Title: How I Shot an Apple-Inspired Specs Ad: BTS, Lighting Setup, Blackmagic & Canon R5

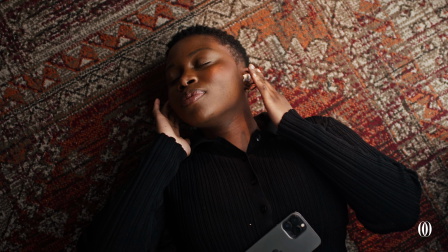(0:00)
Hey what's good everybody welcome back to my channel my name is Orfei and today I'm taking you behind the
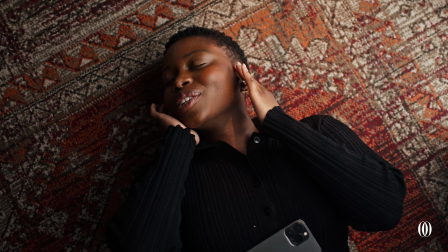(0:05)
scenes on how I shot these specs ad for Apple.
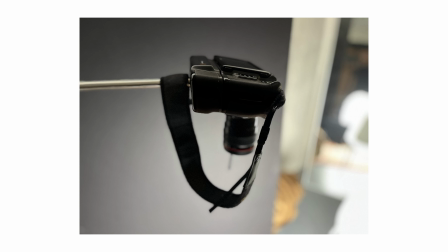(0:11)
So this was shot with the Blackmagic 6k pro with the 35mm lens from Canon and I think I
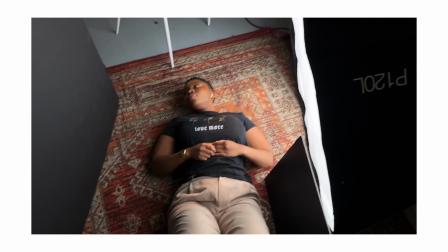(0:18)
was shooting at 1.4 and Fidelite was laying down on this carpet, this red carpet.
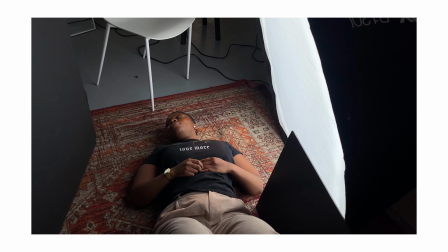(0:26)
In the studio we wanted to control the light.
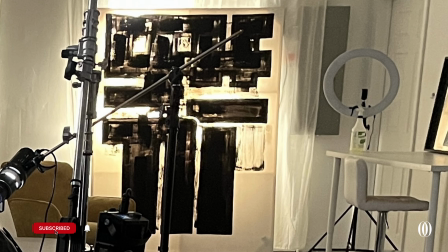(0:30)
I used this painting to block the light coming out of the window because I didn't want it to affect my shot.
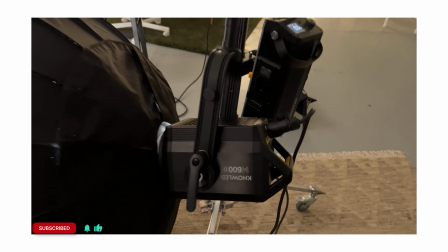(0:37)
For my lighting I used two lights.
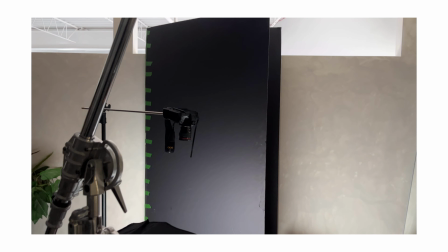(0:41)
The main light was a Godox M600D and for my modifier I
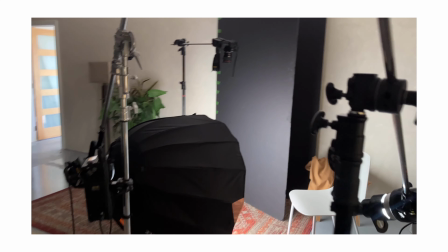(0:47)
used the Godox P120L dome and I put it on the floor I
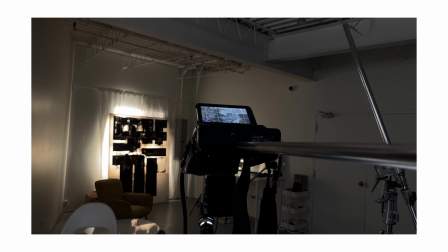(0:53)
kind of put it a little bit lower just so it can go directly on
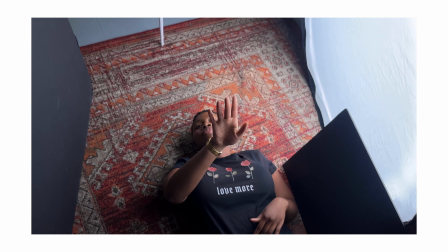(0:59)
the model's face in terms of power for the light I was at 0.3
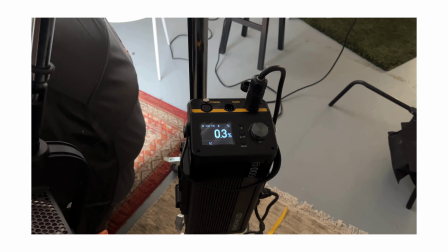(1:06)
that's that's nothing because I really wanted to be soft the light
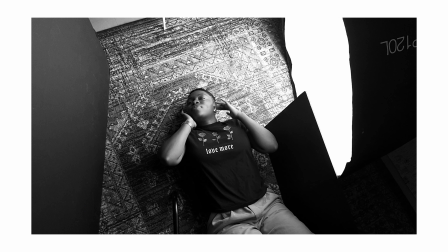(1:11)
was closer to the subject and the reason why i have the light this close to my model's
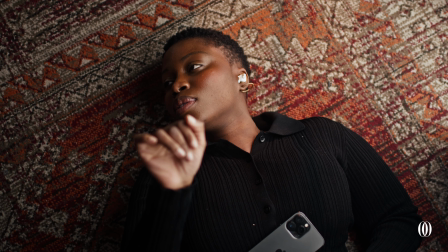(1:16)
face it's simply because i wanted very soft light and very
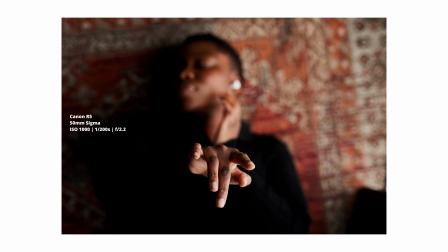(1:22)
gradient transition between the highlights and the shadows on the white wall i mean
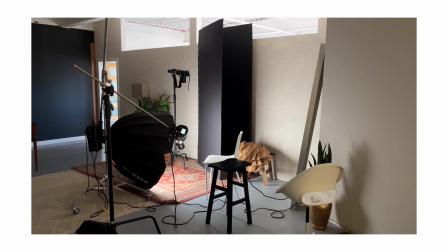(1:27)
it's a little bit beige wall on the the beige wall the light was bouncing
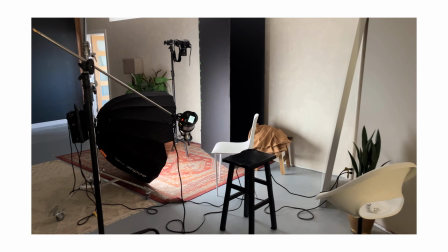(1:32)
off that wall and coming back on the shadow side of her face so what i
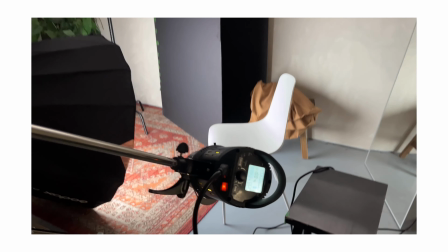(1:37)
had to do is add this big black panel to block the light so
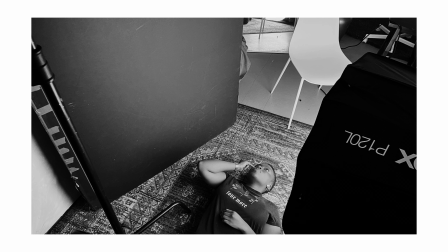(1:42)
there was no bounce but this added more definition on the model's face and also since I didn't want the light to hit the rest of her body I added another
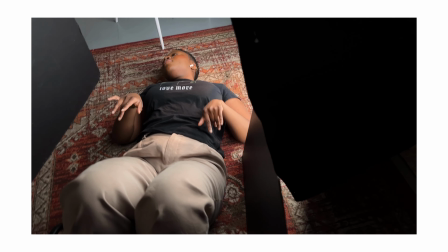(1:53)
card on the floor next to her legs just to block the light coming on her body.
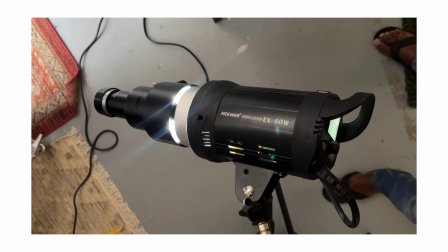(2:00)
On the second light I'm using the Neewer EX60W.
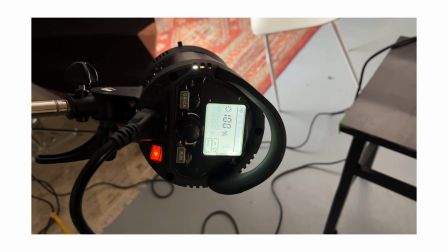(2:06)
I was shooting 100% because this light doesn't have a lot of power but it was enough
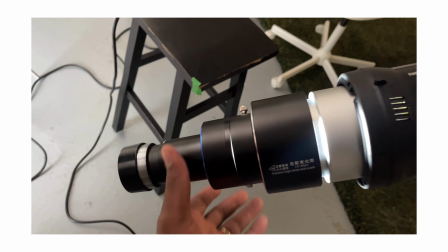(2:11)
for me to cast a little bit of window shape on her body and also on her face.
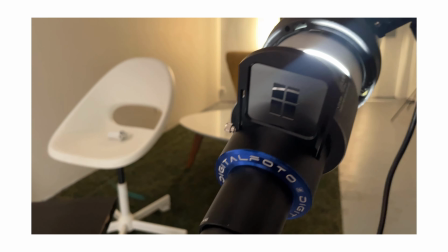(2:17)
To create this shape, I had to use an optical snoot. I'm going to put the link in description for you to check it out.
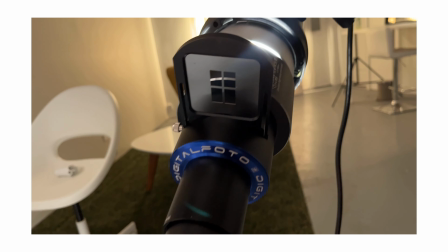(2:24)
These optical snoot comes with different gobos, different shapes that you can add,
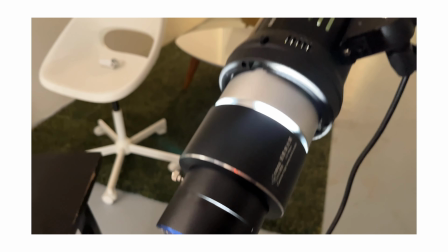(2:29)
but also different gels that you can add in front.
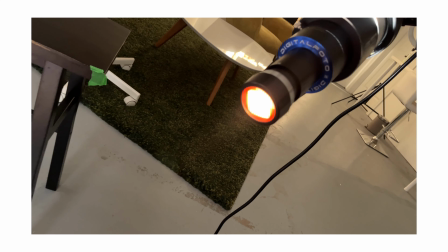(2:33)
So for this one, I use the orange one because I wanted to cast an orange light. so
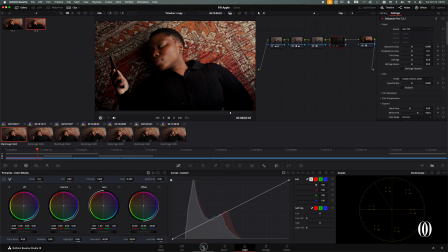(2:39)
now let me take you to davinci resolve in davinci resolve we're gonna go on the color tab and this is the last edit
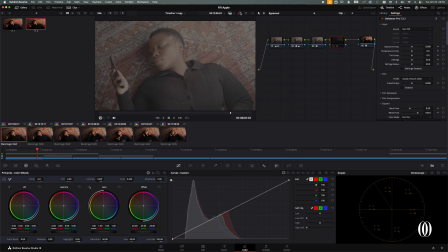(2:49)
the last grading this is the before we shot in raw and i'm gonna show you my process the first thing that i did this is the uh the raw footage the first thing that i did i throw the color space transform on
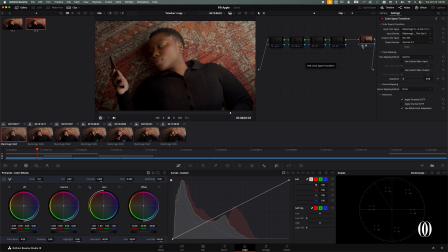(3:06)
it to transform my my file i shot it with the black magic so i chose black magic um design white gamut generation four and five and then input gamma i changed it to film because that's what i
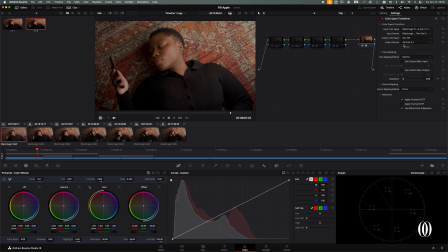(3:24)
shot and um rack 709 and gamma 2.2 a lot people do different things but for me this works fine and then when i do all of that on the last node i did some adjustments and most of
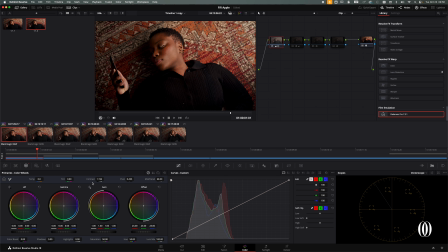(3:40)
the adjustment that i did and i pulled the contrast a little bit down and um and of course i had to go to my my raw here settings to just change to be able to change the to be able to
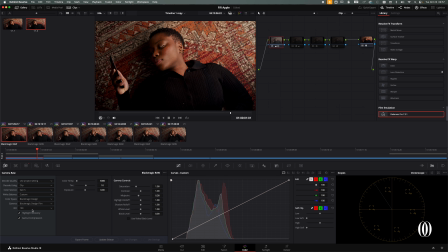(3:56)
change the color temperature and of course not the ISO because of course if you didn't know you can change the ISO afterwards with the black magic and also with the red and something else if I don't mistake
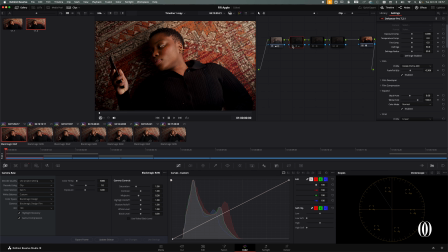(4:14)
then on the second node I added Dehancer Pro I made some adjustments for the film profile I chose Kodak Portra 400 and and I made some you know I went a little bit here
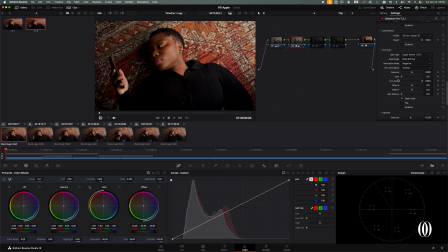(4:33)
and did some you know added a little bit of grain overall I didn't want to have the full this is the full um effect the film the whole film process but that's not what i wanted i reduced it a little bit no i mean a lot
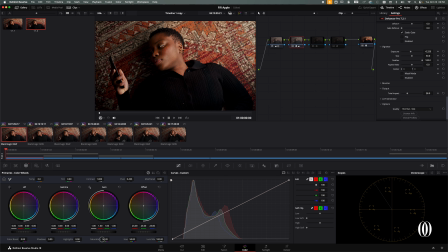(4:52)
and then at the end i added a little bit of saturation it down here if i reduce this is what i get so i'm going to put it back to a little bit of saturation and then i added on this one i added the film look that
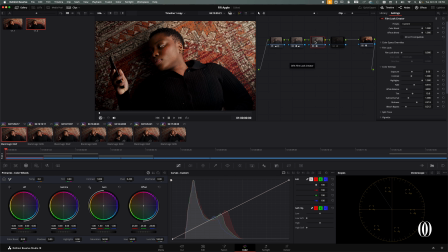(5:11)
comes with davinci resolve on the third node i used the film look that comes with davinci resolve pro and you know there's some other things i don't remember why i used it but you know it adds a diff a
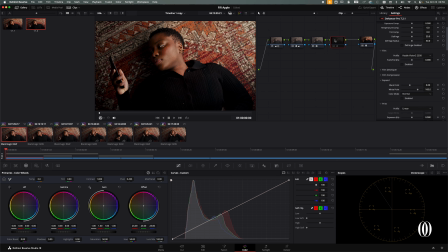(5:26)
little bit of definition and for this node i muted it because that's not what i wanted i didn't want to have that rich uh rich warm color so that that was it for the photos because i wanted
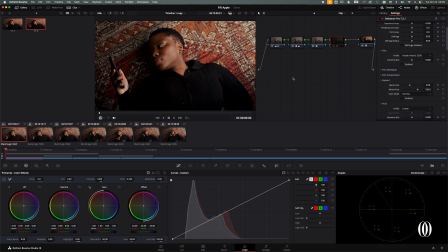(5:43)
to have something also for my um you know for my social media i wanted to
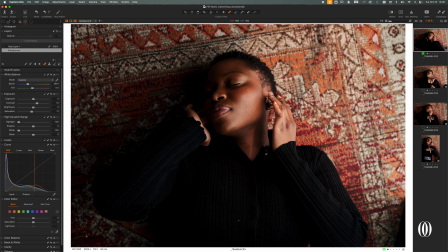(5:49)
have something that looked a little bit like an ad and not only for
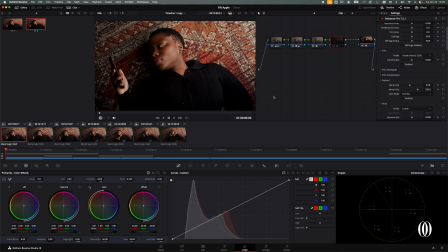(5:55)
my social media but just thinking about a full ad so full ads comes with you know a kind of a little film a little video and
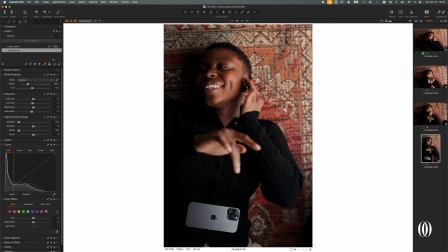(6:04)
you have photos so i used the same lighting it was continuous light i didn't want to use flash for this because you know i was not in
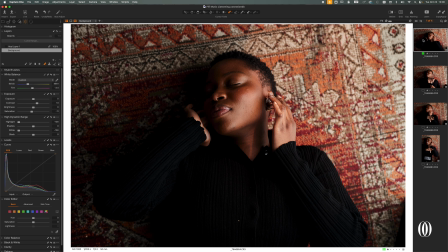(6:13)
the mood to move a lot of things so those are the images that i that i shot this is the before this is straight out of camera and this is the after because my goal with
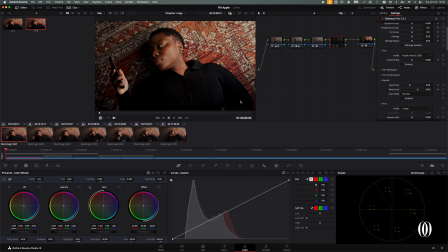(6:27)
my edit i wanted to match a little bit what i did on the video